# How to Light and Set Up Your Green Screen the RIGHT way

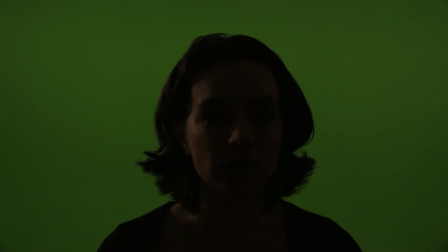(8:24)
so as you can see I've lit my green screen, but I am really dark. The reason for this is I really want to eliminate shadows on the green screen.
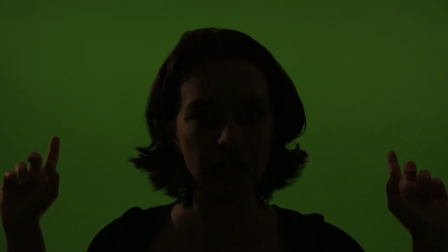(8:33)
So I've lit the green screen behind me first, and then I'm going to light myself.
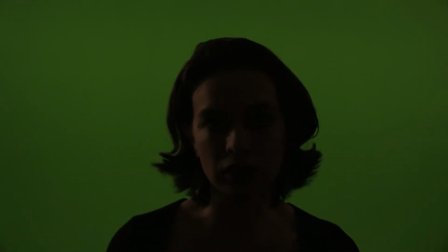(8:38)
So I'm going to go ahead and step back and show you what it's going to look like if I were to stand in front of the lighting.
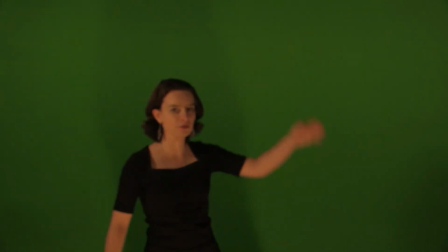(8:47)
You can see there's all kinds of shadows on the green screen.
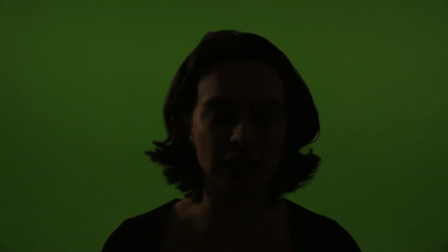(8:53)
So there's all kinds of shadows on that green screen, and we definitely don't want those shadows. So I'm going to stay right here so that we can have the most optimal lighting. Now the thing is, I don't have a lot of lights.
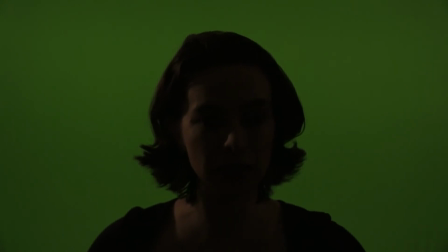(9:06)
As you know, I have two lights beside me. They're the newer brand lights and then a Home Depot light on the floor. And I think that will work, but now I don't have any lights for myself. So I've tried to get a little creative.
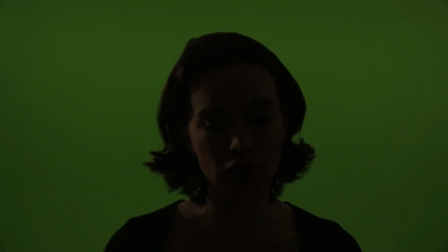(9:21)
I found a lantern in the house. It's kind of an emergency lantern. So I'm going to go and take that real quick.
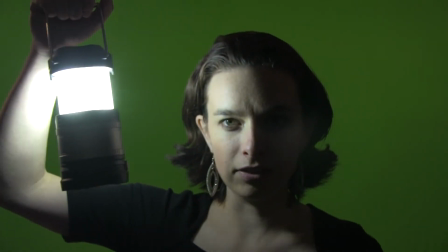(9:28)
all right so I'm going to put it on the brightest setting I think this is way too exposed but who knows it might
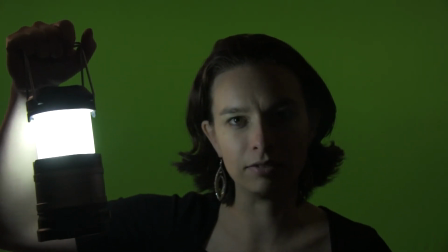(9:35)
work I'm going to lower it a little bit okay so that's kind of a nice light right there so this might be good for a scene in a in the
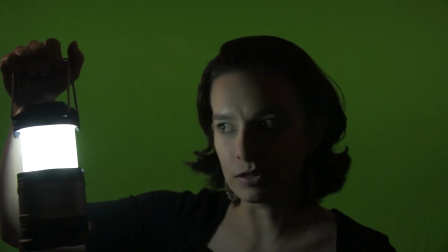(9:42)
dark woods at nighttime or something where someone's trying to search for somebody or
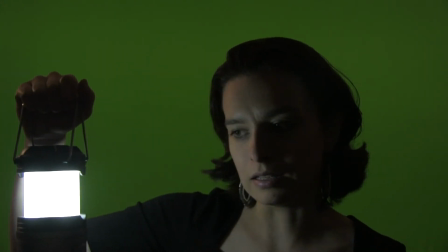(9:47)
something like that the only thing is that if I had my footage,
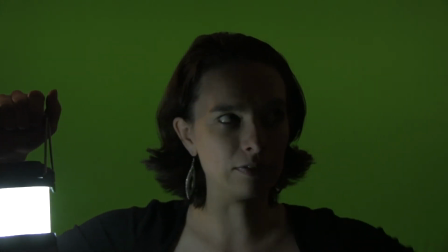(9:52)
most likely I would have some moonlight in that footage.
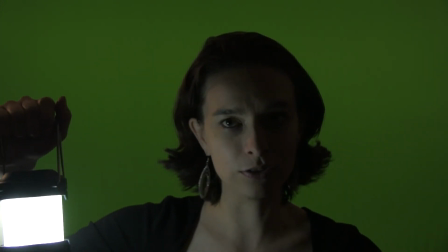(9:56)
So optimally, I would want to make sure that right here in this garage, I would have some kind of moonlight hitting my head.
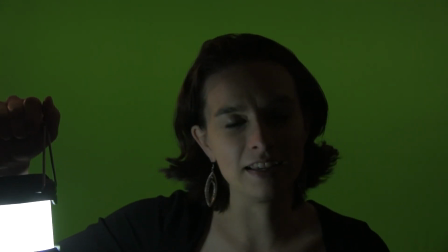(10:04)
So unfortunately, I don't have that light. I don't have the luxury of just having tons of lights.
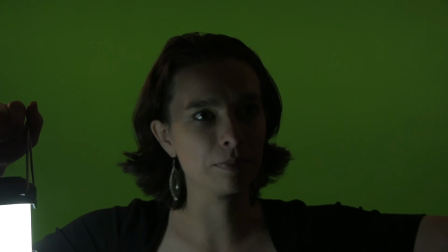(10:10)
But if I did, I would probably set one up and just have that kind of beaming a little bit on my head.
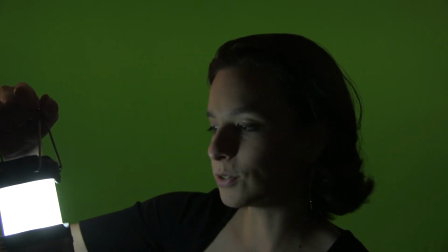(10:17)
So, but for now, we'll just settle for this. Now, if I wanted to do something super evil, could do something like,
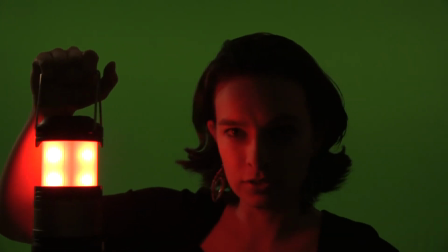(10:24)
I don't know, maybe a Star Wars sort of tunnel or something that would kind of be fitting.
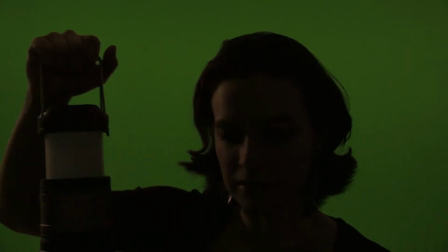(10:29)
And then there's this one that looks kind of like modern evil, I guess.
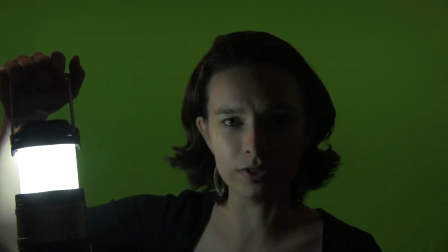(10:33)
But anyhow, for now, I think I'll just use this light and see if it can work in my film editing. So that's all I have for today, but stay tuned because this whole green screen thing is not over. so next week I'm going to be talking about editing and how to do some of this in After Effects or Premiere Pro and some of the ways that you can fix the problems that come along with green screen hopefully there's no green on me on my shoulders or anything but stay tuned because I want to see you next time and it's gonna be super fun